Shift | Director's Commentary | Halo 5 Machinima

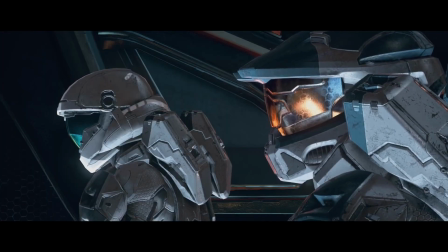It's clearly a lie. So people will notice, like, right here, only two people are ever shown on screen at one time. It's either Jonah and Miller or this random fodder soldier and the captain and
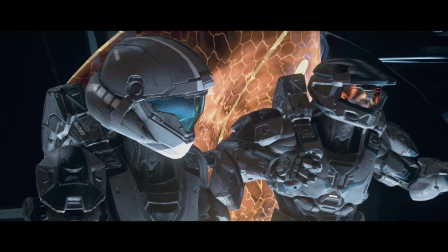that's because we wanted It was just me and Jack here trying to film this.
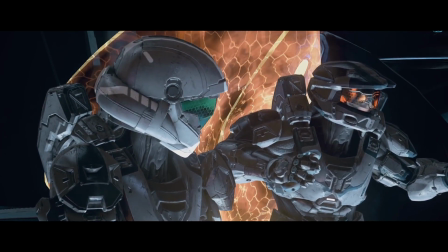I remember did we not we got four people one time And then the footage was lost or something three people three people you me and the gentleman Raptor
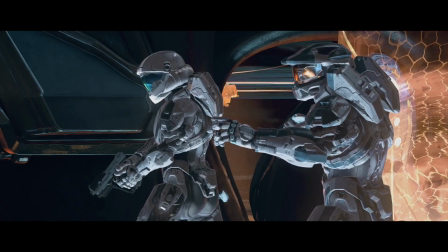Who acted as my creative director for years?
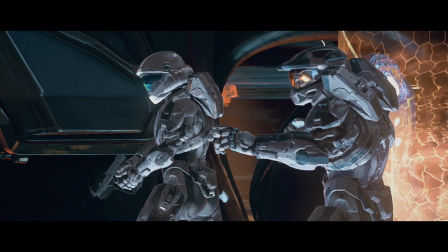He doesn't he doesn't use his xbox anymore Because he's in college, but Yeah, he just kind of turns around.
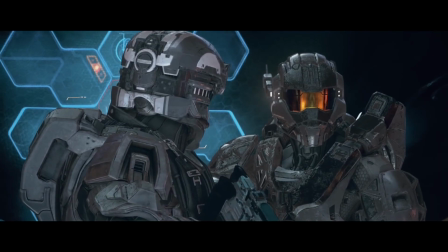Captain doesn't give a shit. Breaking the 180 degree rules so hard.
The true purpose of this mission is to crash a ship into the planet.
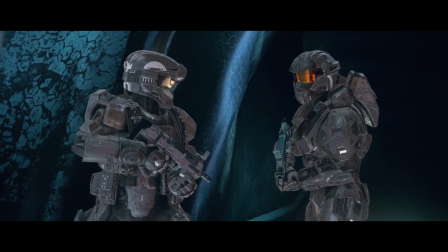And follow the life of this mission.
Yeah, that's definitely... The true purpose of this mission is to kill shit.
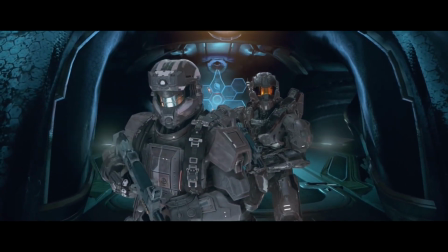I was not that bad of a voice actor two years ago because... And especially, I could not for the life of...
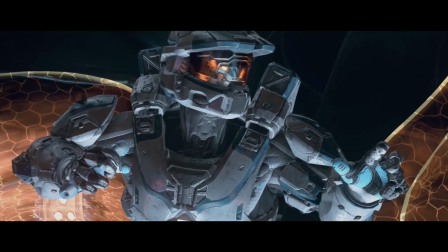For the life of me, I could not, could not get some of these last lines correct. This kind of...
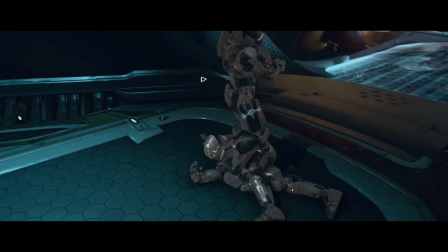Oh my god, it's so bad. It's so bad. And his pistol just flies from his pocket to his hand.
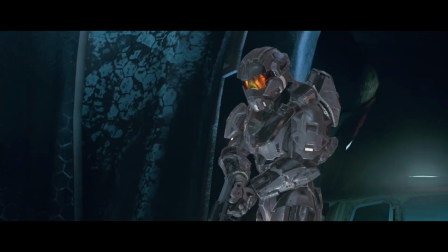And then that line, you little shit. That was actually supposed to be the captain, but you couldn't say it right, so I voice acted it for you.
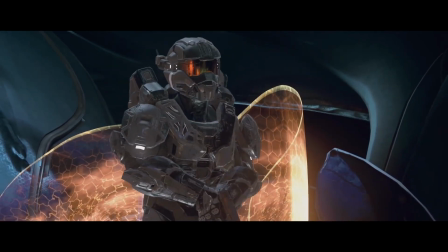I remember that. But then it didn't, because it was supposed to be the captain, but then it just comes out sounding like Jonah says, you little shit, which is so out of character.
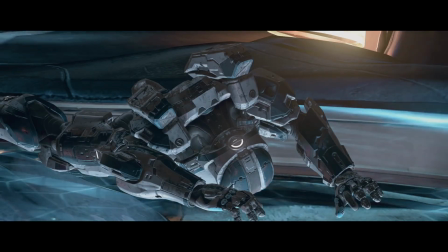It's so confusing, yeah. It's really, really bad. Yeah, I do.
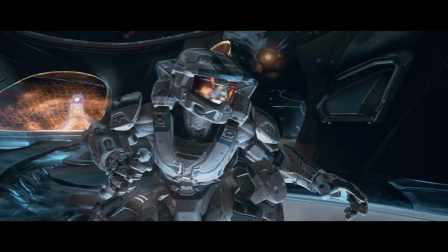Just face in the ground. Yeah. And then Miller's gone, but it's kind of implied her body's still there.
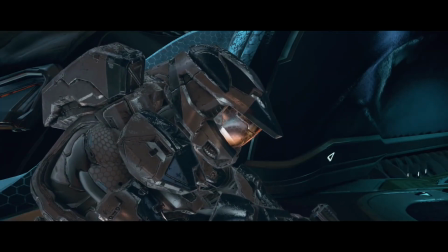He picks up her gun, but she's nowhere in front of sight, and he just stands up.
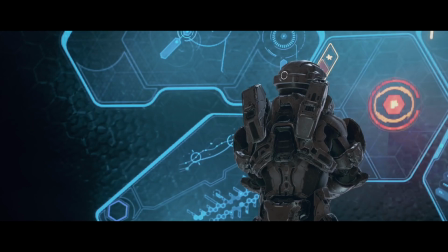This is like the most anticlimactic scene, or fight, in a thing ever.
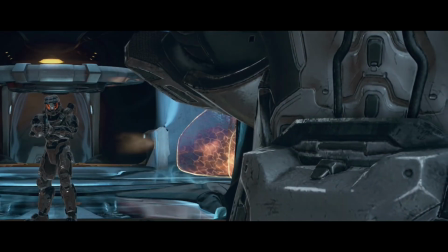I'm gonna turn, very slowly. Just turn really slowly. Just stare at the guy holding a gun instead of drawing.
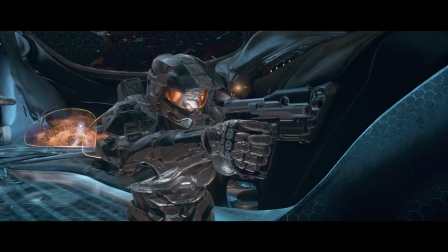Shoot, the captain's dead. Right in the face. So anticlimactic, but whatever. lowers his gun and finally they're out of time.
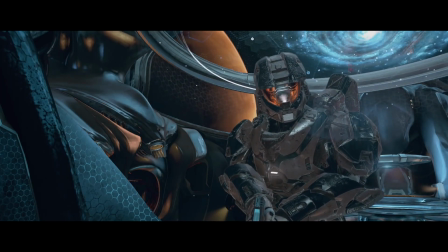So now comes what... This is a great scene too. I love the end.
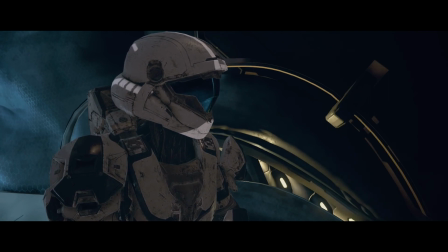Personally, this whole scene where he starts apologizing to both of them for having to kill himself
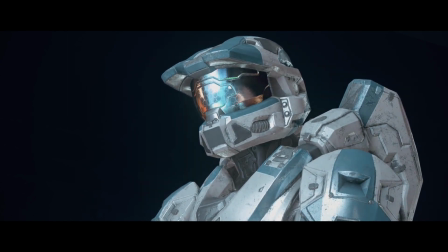and the fact that he's saving him, but he doesn't repeat himself. He just transitions into the next state of the apology, but with the other person.
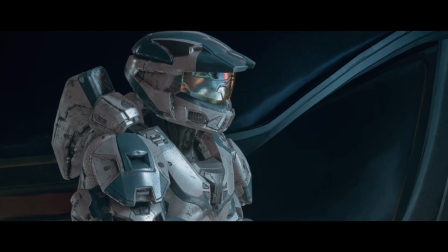I thought that was... This is probably one of the best scenes. Yeah, definitely.
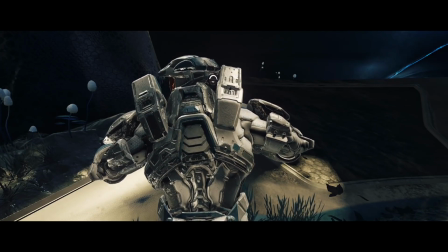I love I love the beginning, I love the Brig, I love the Spartan Laser, and these final scenes, those are my four favorites if I can pick any.
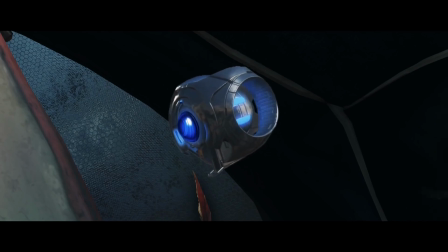This right here, the music that comes into play here, it pretty much carries the whole scene.
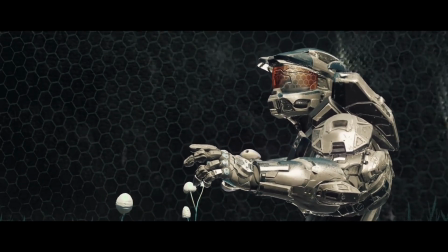It's the 11th Doctor's regeneration music from Doctor Who. You're picking that in class, right?
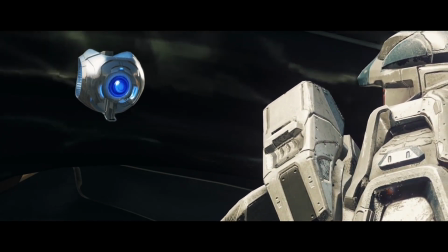I think a few options that we were looking at. We were looking at a few of them.
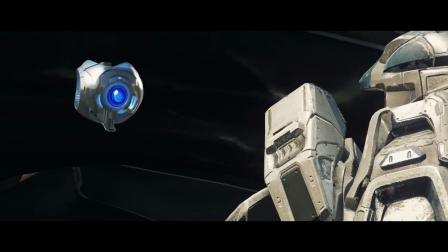I can't remember what the others were but I remember looking at how perfectly timed it was and how emotional it was.
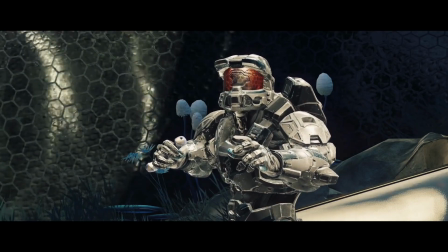I was like this is it. This is the one.
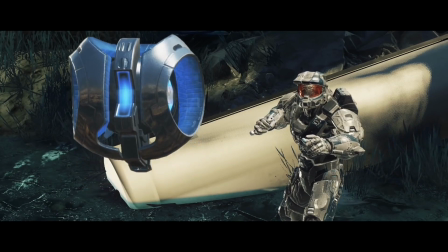It's the same music that actually plays when she tells Shepard about Jonah and what he did for her.
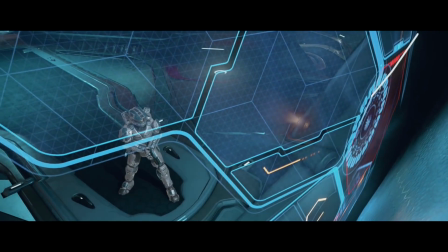In Shift 2 Part 2 she talks about how Jonah died, how he named her, saved the planet, etc. That was my favorite scene in Shift 2 so far.
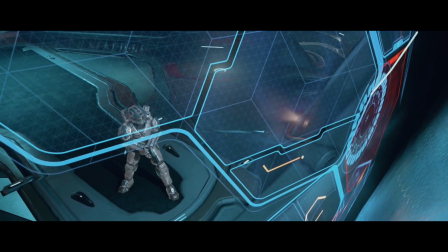I loved that scene between the two where she was just talking because I have more emotional attachment to this one because I spent so much goddamn time doing it, but I loved it.
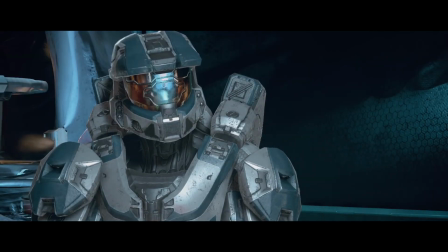I loved it so much. I love the same here. So we had to do a little, like, you know, just shuttle it along. Captain opened the toxin canisters.
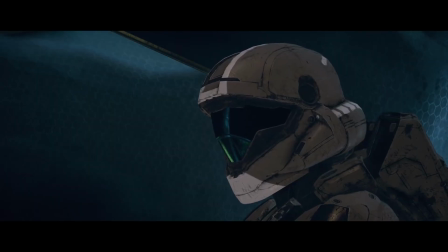He finally unlocked the escape pods. He shoves Miller in an escape pod and closes it. He wants to save her. And then, okay, this has to be...
So what are you doing?
This actually has to be retconned.
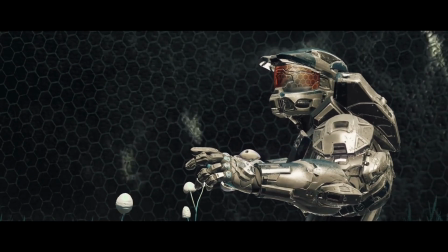Not totally, not totally, but one thing that he says in here. become irreversible.
The only way to stop it from crashing into the planet is to stop being crashing into the planet.
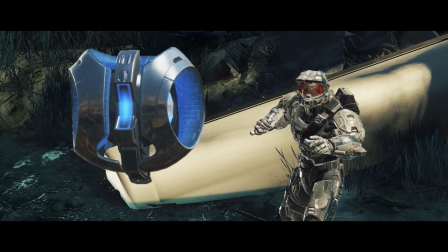Even now, this is one of my favorite scenes that I've ever done on a machinima,
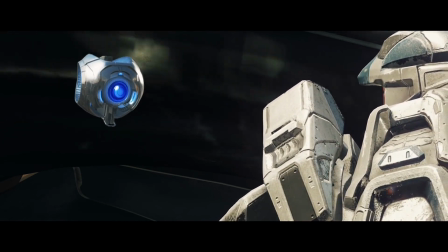just because of, I think, how much weight it has, and lots of emotions.